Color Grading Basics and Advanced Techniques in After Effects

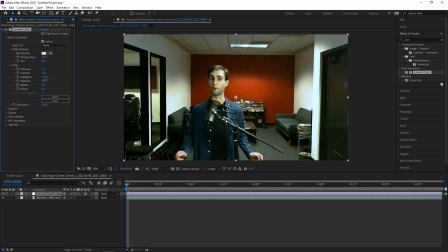4:13 And then shadows in this case, I don't think we're gonna wanna mess with much. If we drag them up, that'll increase and brighten up the shadows. If we bring it down, it'll make the shadows darker. In this case, maybe we'll bring them up a little bit, but really they're pretty good where they are.
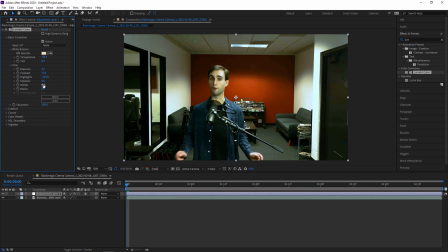4:30 Actually, yeah, let's just set them at zero. Whites will change the intensity of whites. So if we drag it up, that'll make all the white spots even brighter. In this case, we can't drag them down too much because that makes the scene a little bit darker.
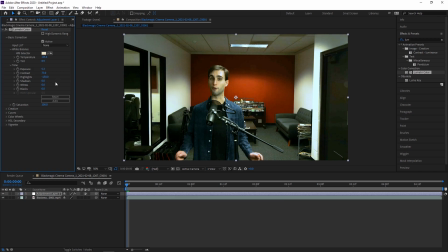4:45 So we're gonna leave those at zero as well. The main thing this shot needed was exposure. And the blacks are the same thing with the blacks. It's quite a dramatic effect. So we're just gonna leave that where it is. And then saturation, of course, increases the saturation of colors.
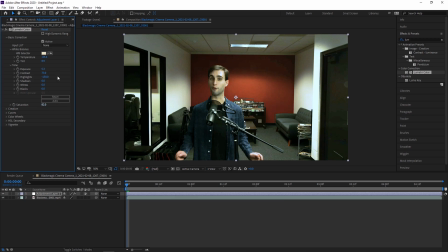5:03 Might want to bring this down a little bit in this case, just because some of those skin tones are pretty crazy. But overall, it's not bad. And now, quickly, the before and after. It's a much better shot.
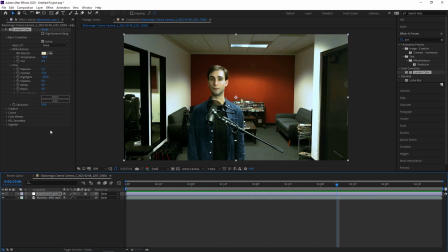5:20 And now we can see all the lighting that was actually in the scene ended up having a good effect once we can actually color correct it. There's a few other things you can do.
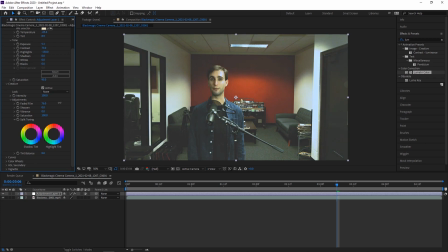5:30 Going into the creative tab, there's things like faded film that sort of do a similar thing to if we upped the blacks. You know, just some certain effects you may or may not want to achieve. Sharpening can help a lot.
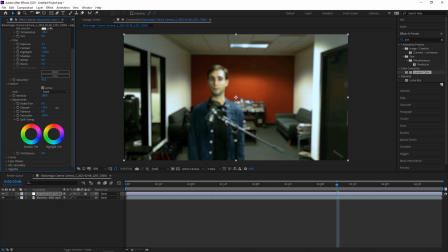5:47 You don't want to overdo it because then it looks weird and like a painting. But if we just up our sharpening a little bit, sometimes that can make our subject pop a little bit more. I'll set that around 20. That makes the subject here pop quite a bit more than before. And here's that at 0 again.
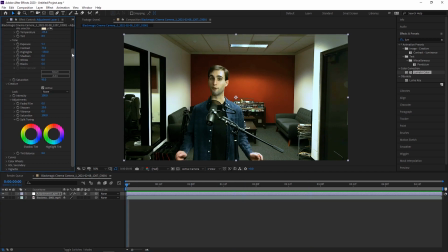6:09 And 20. And here we have more things like saturation and vibrance. So vibrance works similar to saturation, but it boosts the colors that are not saturated first.
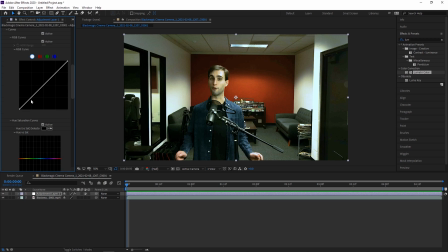6:21 And then we have the more complex things like curves. We're not going to be using curves today, but if you wanted to adjust curves, you could change things like shadows,
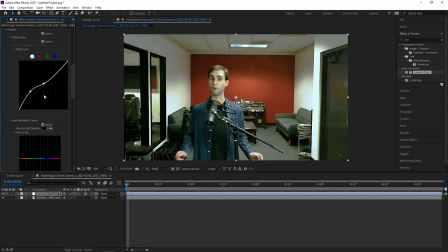6:29 highlights, and midtones, as well as the same thing for every color with these curves.
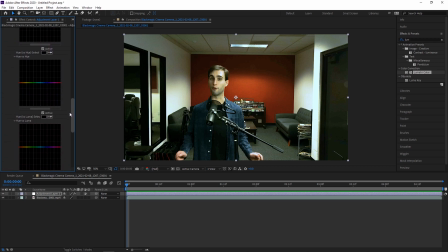6:35 So there are a lot of options, and you can do the same with all the colors. But again, that's similar to some of the things we're doing up here, especially in terms of exposure and shadows. So really whatever you're comfortable with. If you have prior experience color grading, you may want to use some of those things.
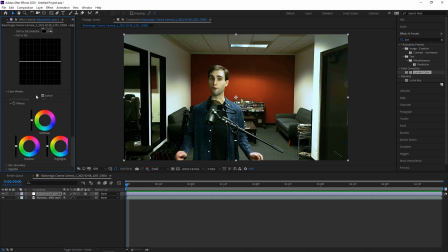6:51 And then of course, if you want to get very creative, you can go into color wheels and change the actual colors of shadows, midtones, and highlights directly here. So in this case, that's not something that we want to do, but let's say we want to make those highlights green. Then we would get this image here, which is obviously not what we want.
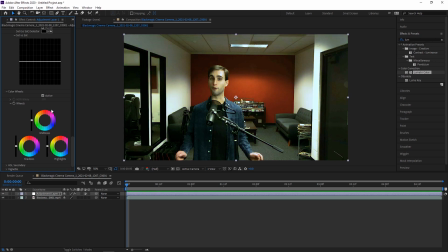7:11 But if you do it in subtle ways, like the classic teal and orange, you know, we make our shadows a subtle teal and make our midtones a subtle orange.
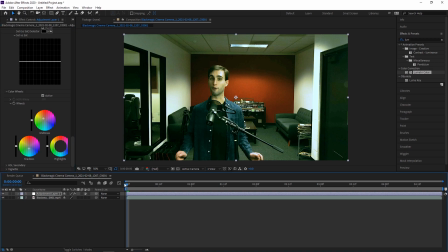7:29 And that accomplishes a very popular filmic look. So there's a lot you can do to customize exactly what you're going for.
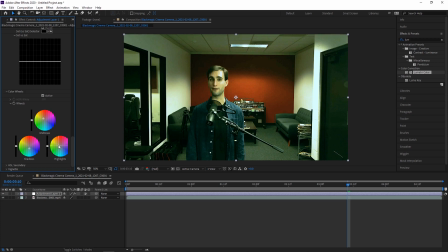7:43 So feel free to definitely play around with all of these things because there's a lot of options and you may stumble upon something that you like. Some things to avoid. You gotta make sure that you understand your knowledge level with color grading. It takes a long time to figure out how to color grade well and to get an eye for it.
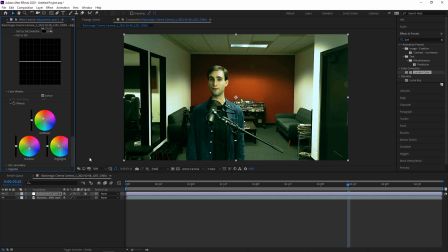8:02 Like in this case, I don't think that this looks good with all of these changes we just made. So of course I'm gonna set that back to where it looks a lot better and more natural. You know, it takes a long time to figure out what looks natural.
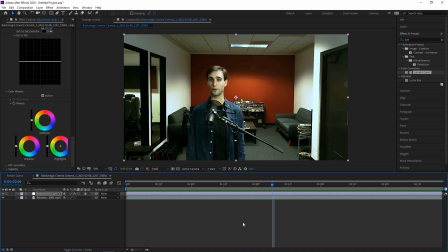8:15 In general, the human eye and human brain are pretty good at understanding what a natural skin tone looks like, as well as things like grass and sky.